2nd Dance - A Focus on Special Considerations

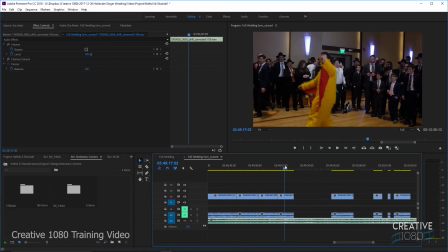37:22 Alright, so let's get here.
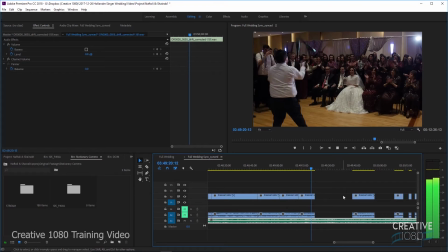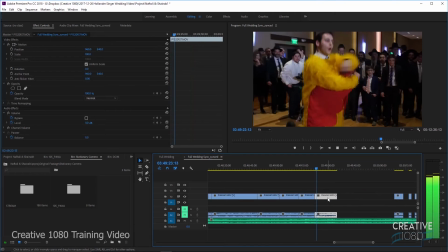37:29 And then we'll put this one in. Remember, always cutting on a beat.
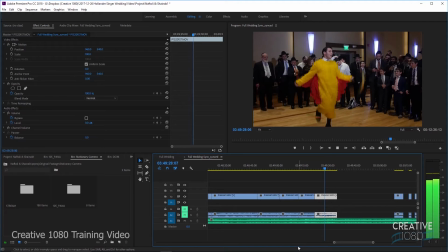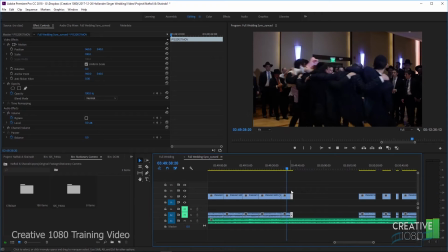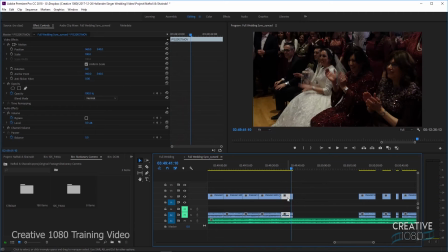37:50 Okay.
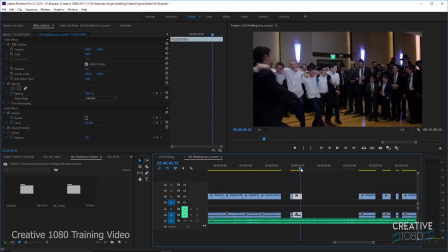37:54 Let's just see what I want to do here.
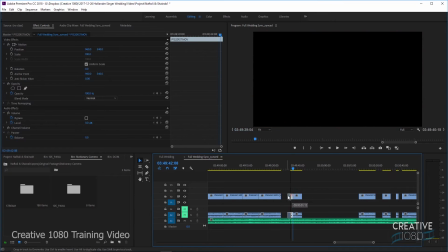38:00 Okay, so I'm going to put one of these B-roll shots out of order to break these two up, because I want them to flow a little nicer, so...
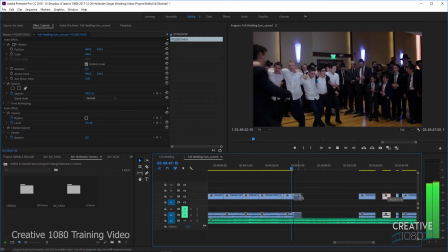38:10 And then I'm going to get another one of the B-roll shots.
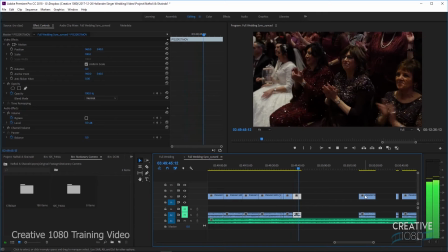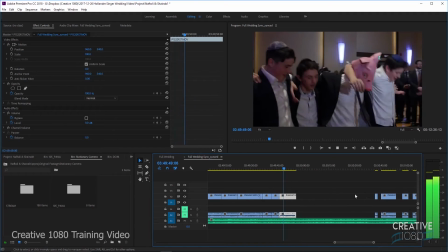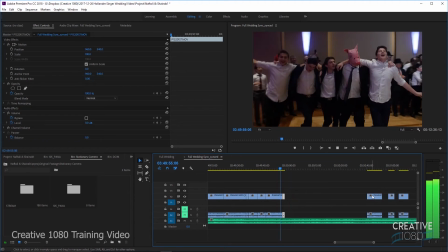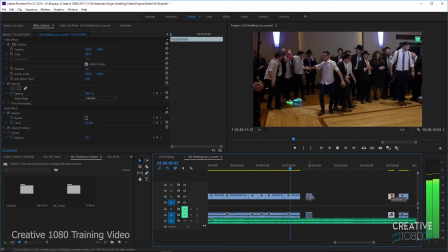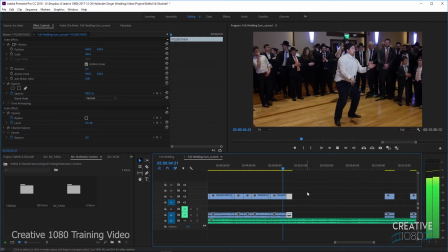38:37 Alright, now this guy's back, juggling some knives.
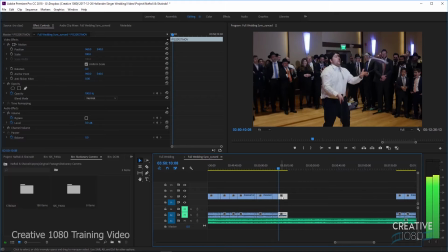38:44 Right, if you keep doing this little bit of back and forth, then it kind of works.
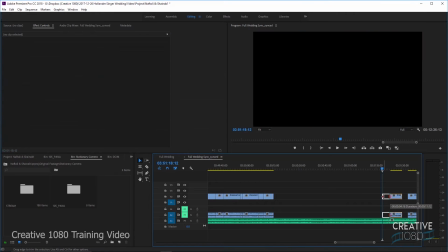38:50 Okay, this looks like one of those places where we cut a clip a little extra.
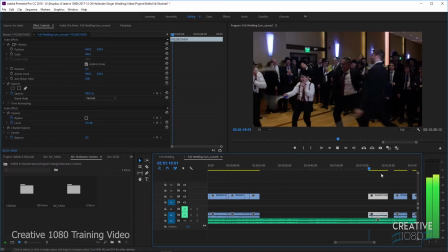38:58 Let's see what we have here. Okay, so to go from this...
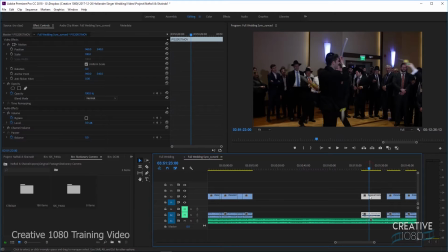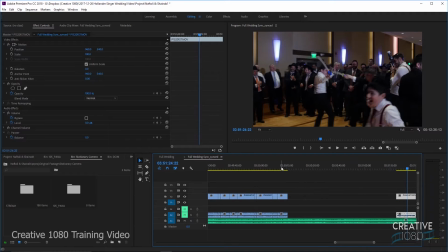39:10 They actually did switch songs, so we're going to switch songs.
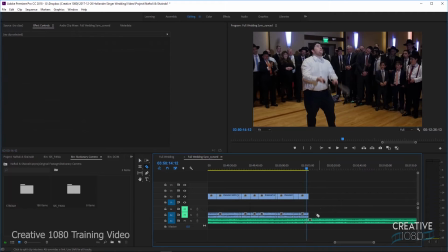39:15 So we're going to switch songs with them. Let's see.
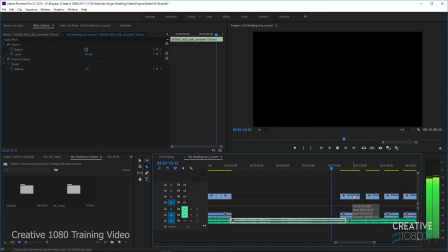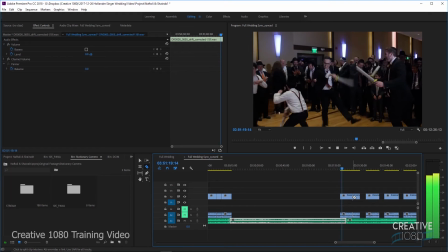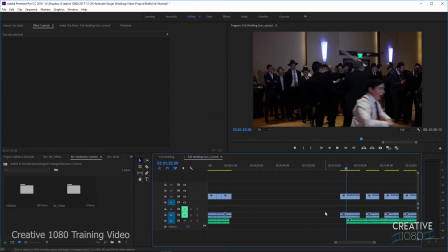39:31 Okay, so that cut that was already there from when we did our thing with the music was actually the proper cut point.
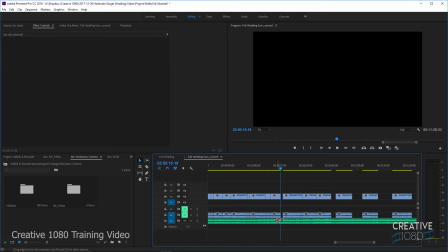39:39 And let's pull these together. And again, just fade between the music.
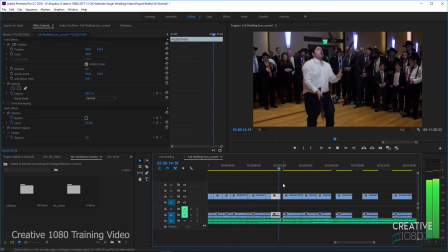39:44 It should be a natural cut. That actually sounded very good.
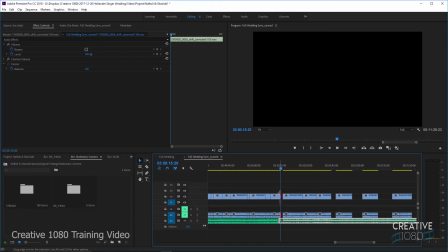39:52 Alright. And I'm gonna keep stressing that the flow just has to work.
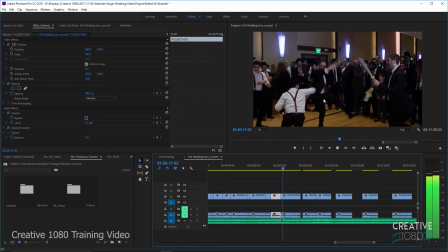40:01 these clips really shouldn't go one after another. They don't make sense. But it's not bothering me.
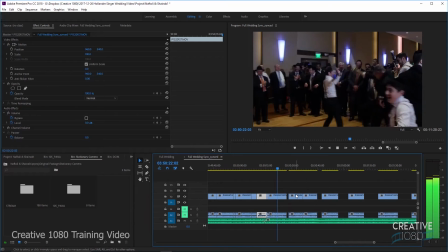40:09 So we're gonna let it go.
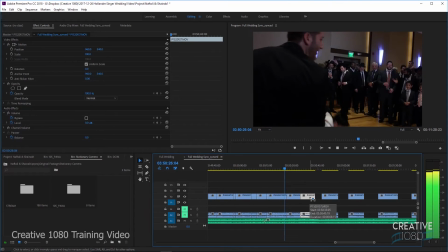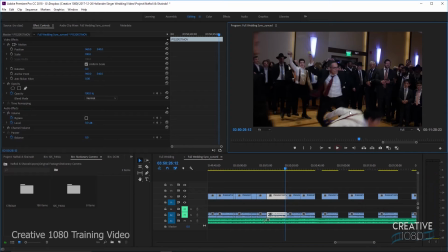40:17 Over here, these two clips work because actually the end of this last clip, you see that boy, bride's brother, run up towards the front.
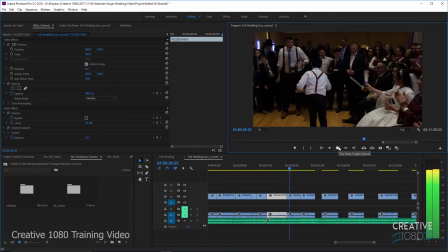40:26 So now this is just that next thing happening.
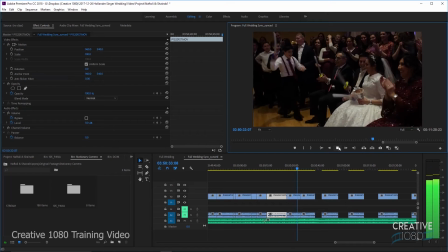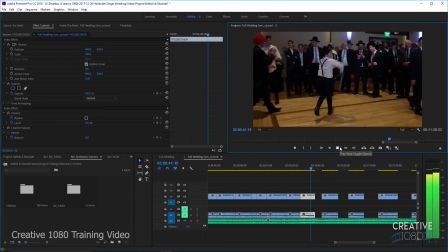40:40 He's dancing some more.
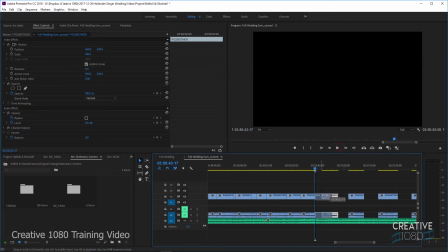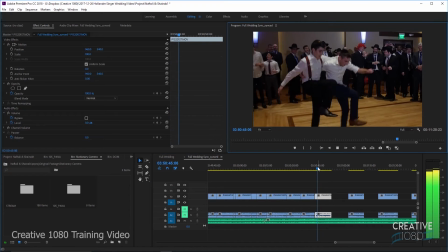40:47 And the other brother.
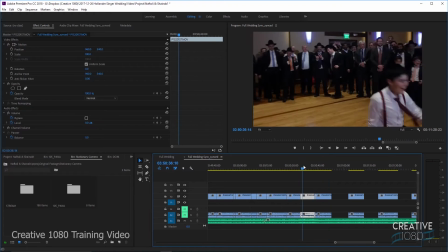40:49 I actually want to switch in order a little bit because over here you see this one kind of off to the side.
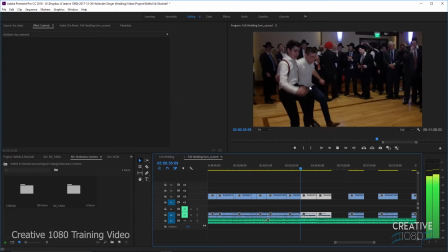40:57 So I think if we put them out of order, it'll kind of make more sense.
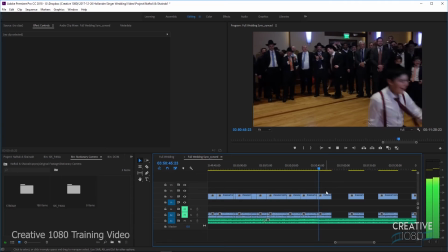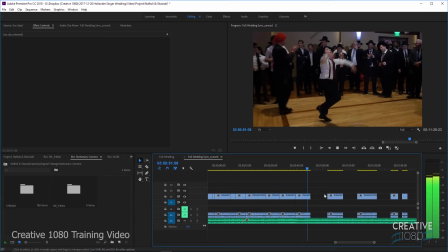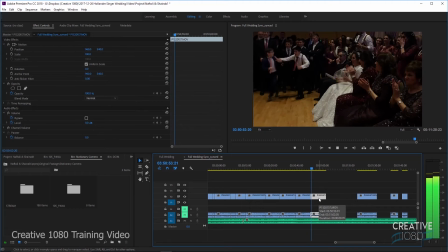41:18 Alright, and let's see what we have next. Alright, a nice B-roll shot.